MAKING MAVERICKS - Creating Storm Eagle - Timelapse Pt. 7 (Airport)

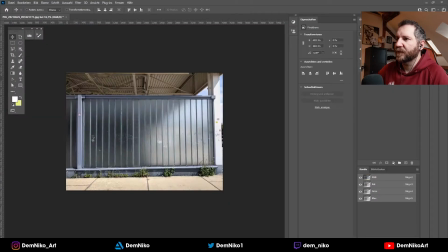[28:44]
building. So that was actually really cool.
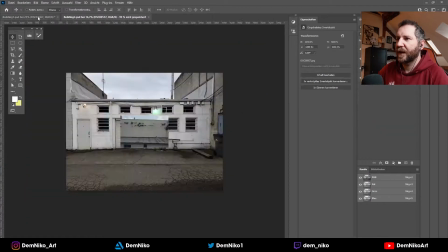[28:48]
And again, I wanted to create some buildings, so I had some images of buildings and other stuff.
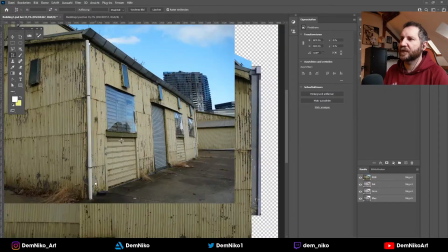[28:55]
Some of them found on the internet, some of them I took myself,
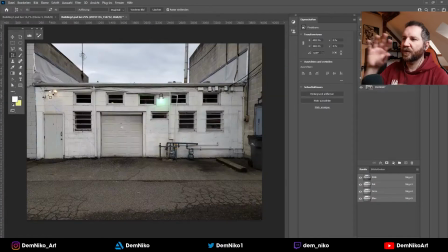[29:00]
and yeah, I aligned those, created new texture like packs,
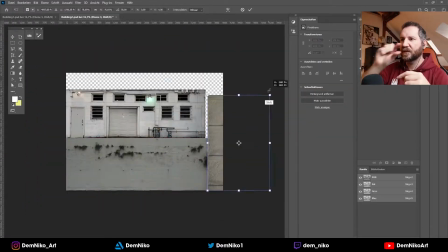[29:05]
one big texture with small patches of different building parts.
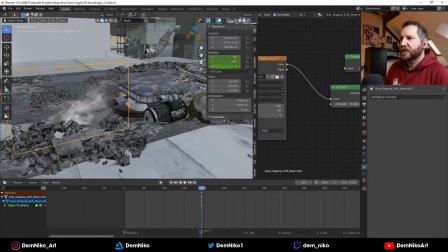[29:10]
And I believe then, okay, first more smoke,
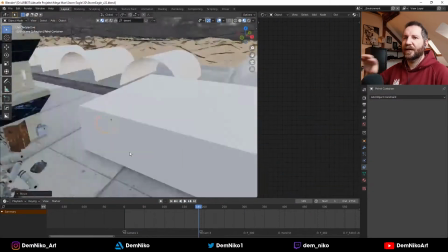[29:17]
but then I added those textures to the buildings.
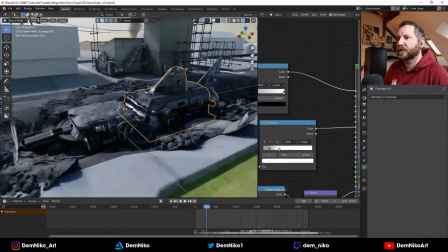[29:23]
Yep, again, more smoke, canisters. Yeah, some adjustments here and there.
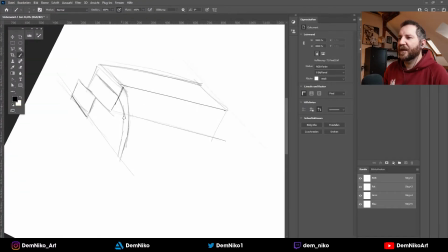[29:30]
That always happens. A little bit here, a little bit there. And then I started to sketch out the terminal.
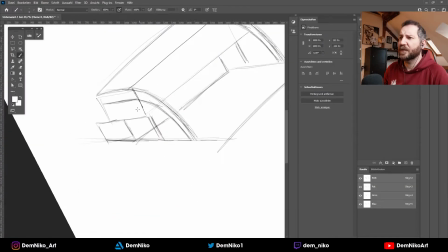[29:38]
That's basically the terminal, yeah.
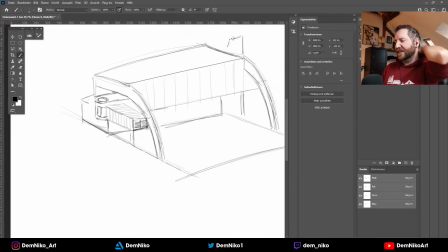[29:40]
I had some reference pictures, but all the terminals on the world look different, so I didn't know what to do.
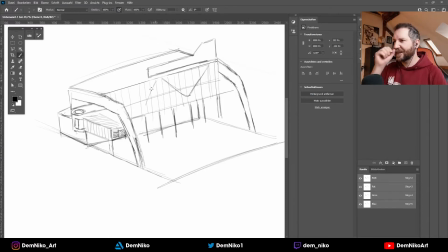[29:47]
So I sketched out some ideas.
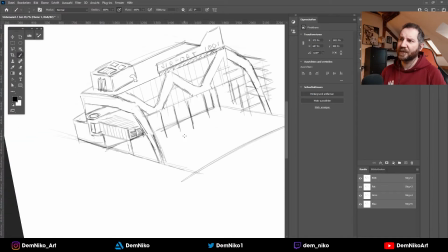[29:50]
It's always good to start out with a sketch, because you can fast like erase things or add things and see if it works or not.
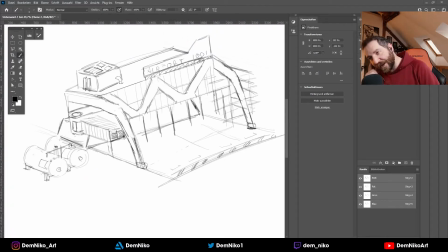[29:58]
Unfortunately, I was happy with the sketch, but when I created it in the scene, it didn't really work.
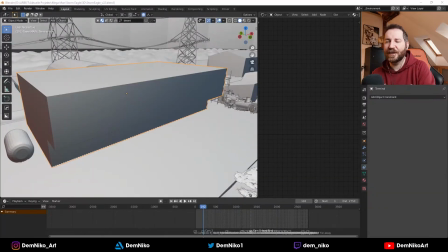[30:04]
So I had to actually change the whole concept again.
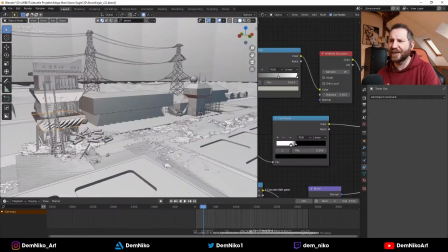[30:10]
But yeah, this will happen later on, because first I thought, okay, that's cool.
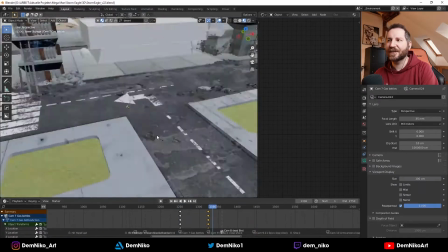[30:15]
But after a while, I thought, okay, this does not work. It doesn't feel fitting to the scene, so I changed it.
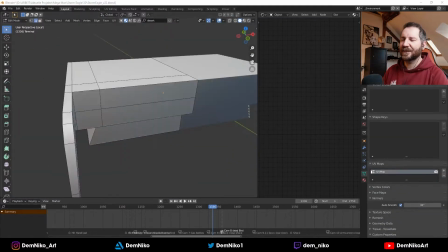[30:23]
But for now, we're gonna pretend it's what was right to do in this moment.
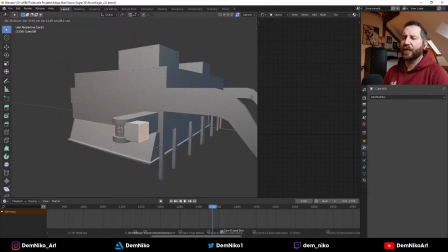[30:35]
So the whole architecture was like very random. I just thought, okay, what would a terminal look like?
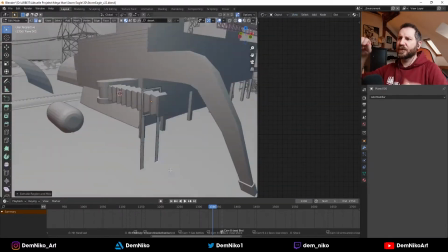[30:41]
And it's yeah, it has some columns, some bows here and there.
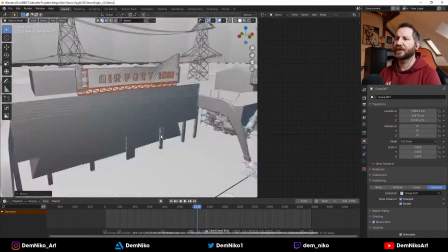[30:47]
So it might look cool, but yeah, I wasn't really sure about it.
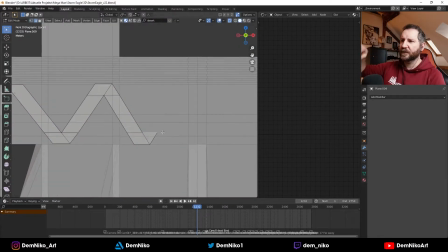[30:52]
I thought, yeah, maybe the windows have like a structure in front of them to make it more interesting.
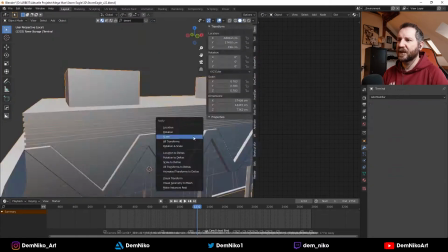[30:58]
And I thought, okay, yeah, well, let's see. Does it mean anything? No, not really.
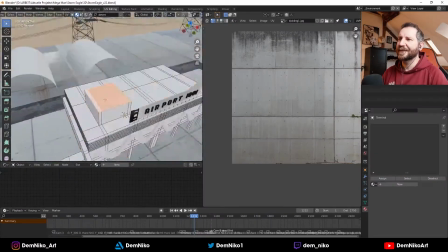[31:02]
Maybe some supporting structures, but yeah, I thought, let's do a building.
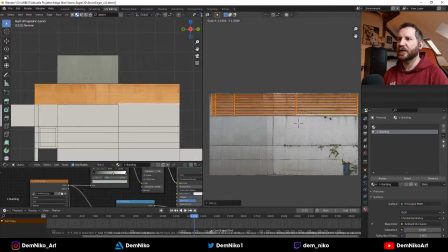[31:07]
But after a while, I thought, okay, this building looks too much like a
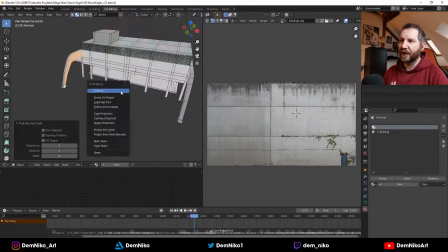[31:14]
little airport from our time and our world. I used a lot of concrete there, and after a while, I realized, okay,
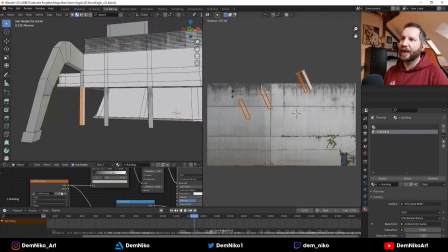[31:23]
this is like a sci-fi scenario, and this looks too old, too run down,
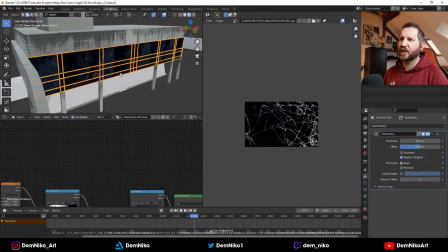[31:28]
not sci-fi enough, but also too worn out,
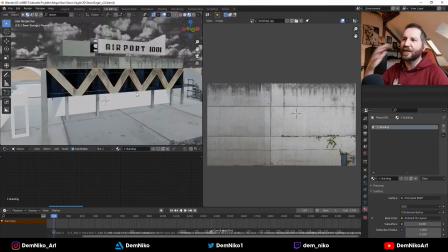[31:34]
I would say. I'll describe it like that. I'm not really sure, but it didn't really fit into the whole world of the Mega Man universe.
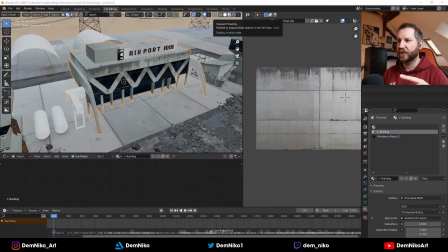[31:42]
So later on I changed it, but for that moment it felt right.
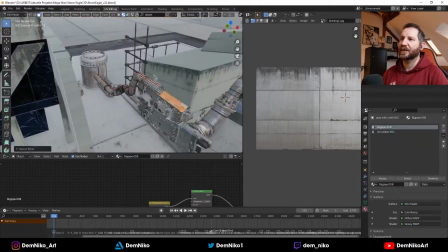[31:49]
Yeah. I also used again more assets, more pipe assets to connect all the buildings.
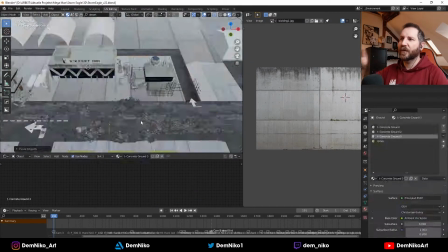[31:56]
So the tower with the terminal.
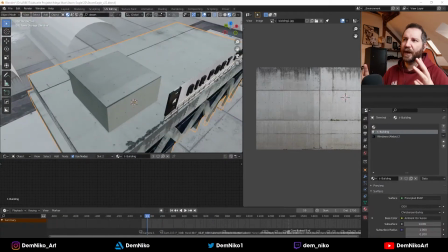[32:01]
That's also, if you have like an asset pack, it really helps to just play around with them,
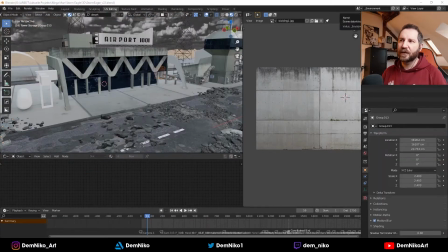[32:06]
just move them left and right, and connect them together to build new things. So that's really cool thing to have. Yeah. Also trying to use real
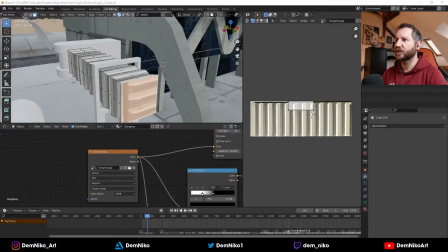[32:21]
like from photos some textures to add to the airport, to the terminal.
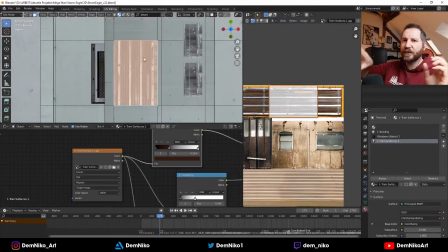[32:27]
Create like a little gangway, like this little hose that goes to the planes.
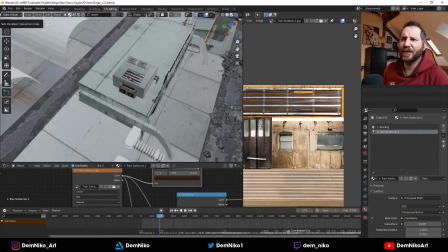[32:33]
But in the end, I also deleted it, I think.
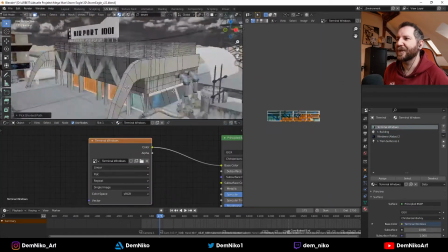[32:36]
So yeah, that was a big learning exercise for me to see, okay, what works good and what not.
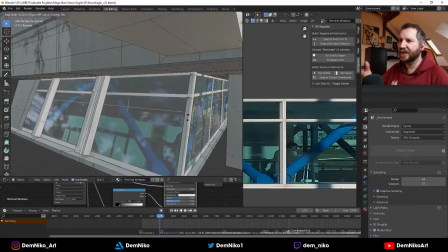[32:44]
And it was weird, but as you see, the ideas, the thought behind it was actually a good one, I think.